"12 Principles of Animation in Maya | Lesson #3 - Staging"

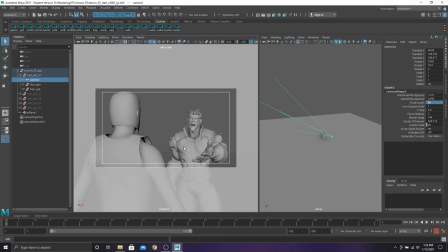728s
I think 80 works better. If you didn't tell the difference, you can really change it to something really low, and 20. It'll be a lot more distorted, and then we really can't see the character. So let's flatten it out again, bring it back to 80.
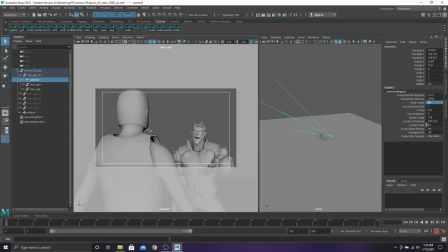745s
Anything that's in a portrait style shot, it'll make the character's face look nicer too because it flattens it out. If the focal length's too small, then the character will start getting distorted and their face will look like a banana. Okay.
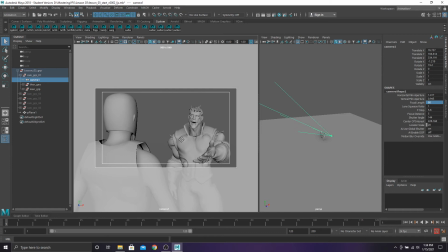761s
I think I'm pretty happy with this shot. I'm trying to keep things within the frame. And now we can see what the character's emotions would be when he's talking to the soldier. Let's lock this camera. You can do that by clicking on this icon, and now it won't be edited anymore.
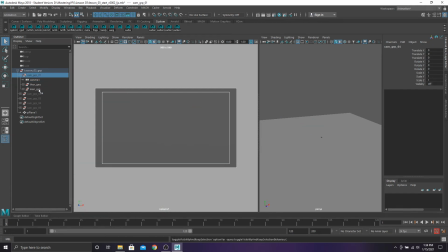775s
So let's hide camera group 1 and then go to camera group 2 and hit H to show it.
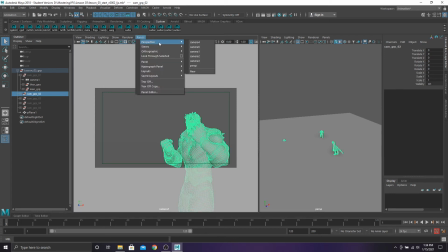781s
Then click on panels, perspective, camera 2.
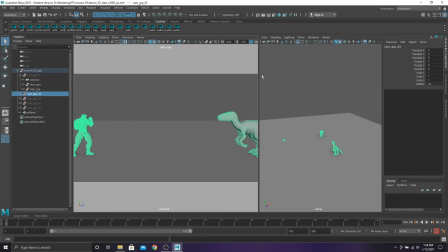View, camera settings, horizontal.
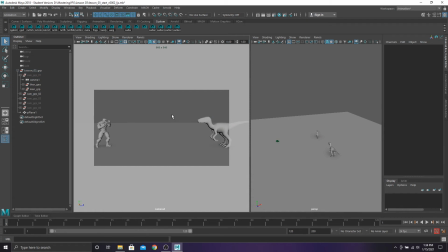795s
So for this camera, it looks like two characters are squaring off for a fight. The problem with this camera is that the characters are getting cut off by the frame, and this guy is a little bit too close to the frame. Also, the camera still looks a little high.
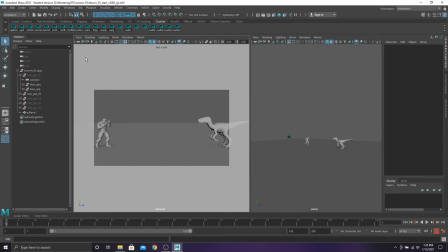810s
You can change how opaque this gray area is by clicking on the camera, going to Attribute Editor,
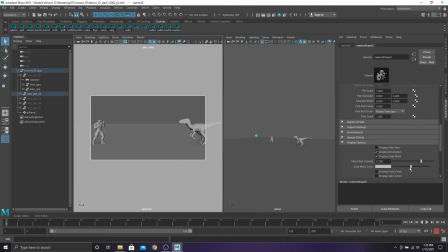817s
scrolling down to Display Options, and changing the opacity to 1.
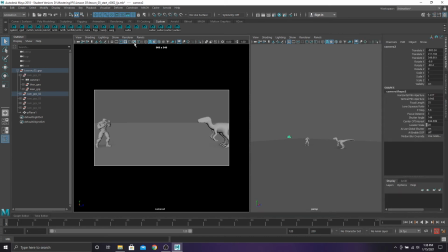822s
I also like to change it to black sometimes. Let's click on the action safe border and move the camera back so the characters are properly in frame. There, now we're not cutting off any of the characters. Let's lower the camera now.
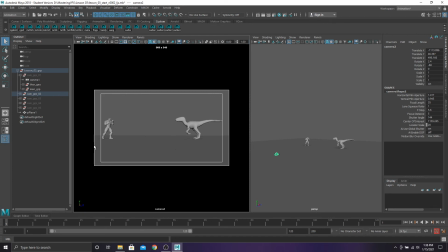837s
It's good to have the camera lower because a lot of the time you'll have foreground elements that'll lead your eye to the main characters in the midground. So if we rendered this, you'd see all sorts of cool looking brick or bushes or something like that, and it would lead us to where the characters are going to fight. I want to make this focal length lower too.
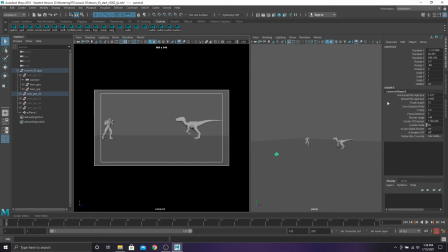855s
Last time we made it higher, but let's take the focal length and make it shorter or lower, so that way we can see a little bit more of the front half of the characters. It'll create a little bit more depth. So let's make that 18. Let's move the camera in.
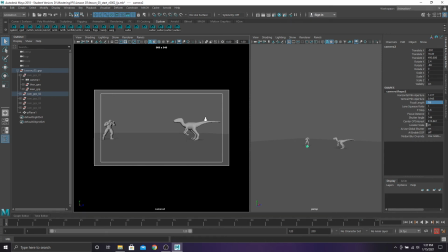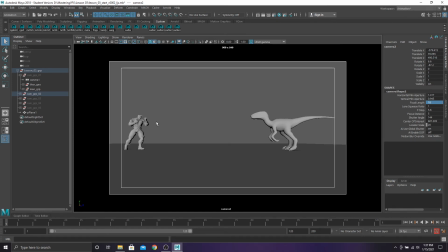877s
You can hit spacebar on this panel and you can view it in full screen. So that camera looks pretty good. Let's lock it and move on to the next one.
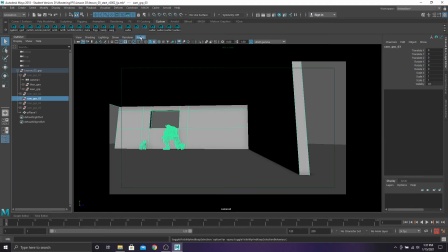888s
Hide group 2, show group 3, click on camera 3.
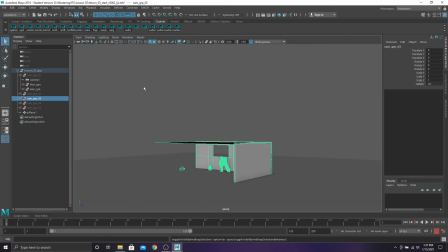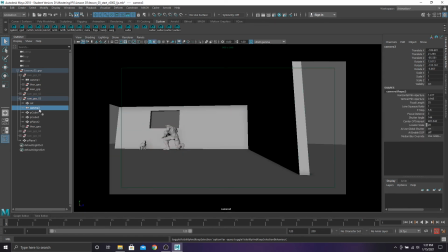899s
You can also middle mouse drag and drop the camera into the viewport to view from it.
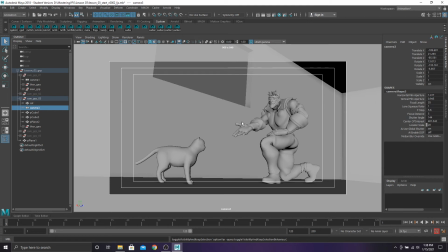904s
So this camera looks pretty good, but if you look at the channel box, the camera has some Z rotation on it. You don't want to have any Z rotation on your camera unless it's specifically for a Dutch angle.
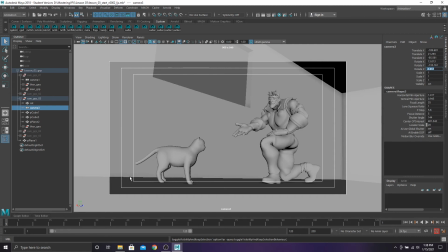923s
Even if it looks nice like this and it makes the ground nice and flat, you really want to avoid rotating the camera in Z. It might give the audience an uncomfortable feeling on accident. You can use a Dutch angle if you purposely want to make the audience more uncomfortable, like in a scary movie.
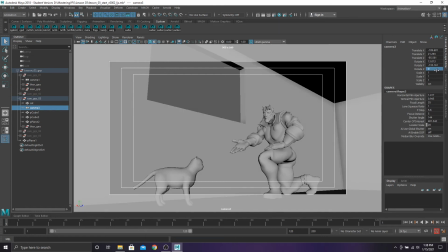938s
So let's take this down to 0. And now we can just edit the camera
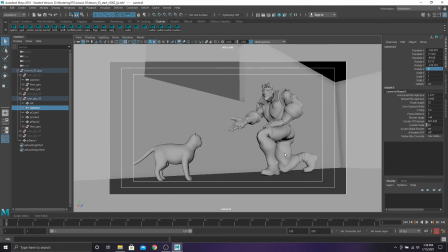946s
to make sure the characters are in frame. Cool, now the camera and perspective feel a lot more normal. Let's lock this camera. Hide camera group 3, move on to camera group 4.
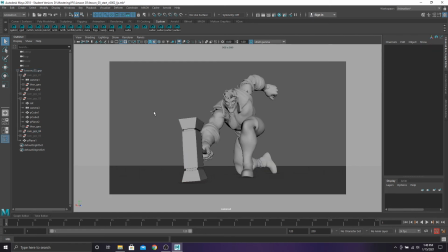961s
So this camera looks pretty good to start with. The horizon line is low, the character is in a clear silhouette, but I think we can make it a little bit more interesting and dynamic. Let's change the focal length to be lower.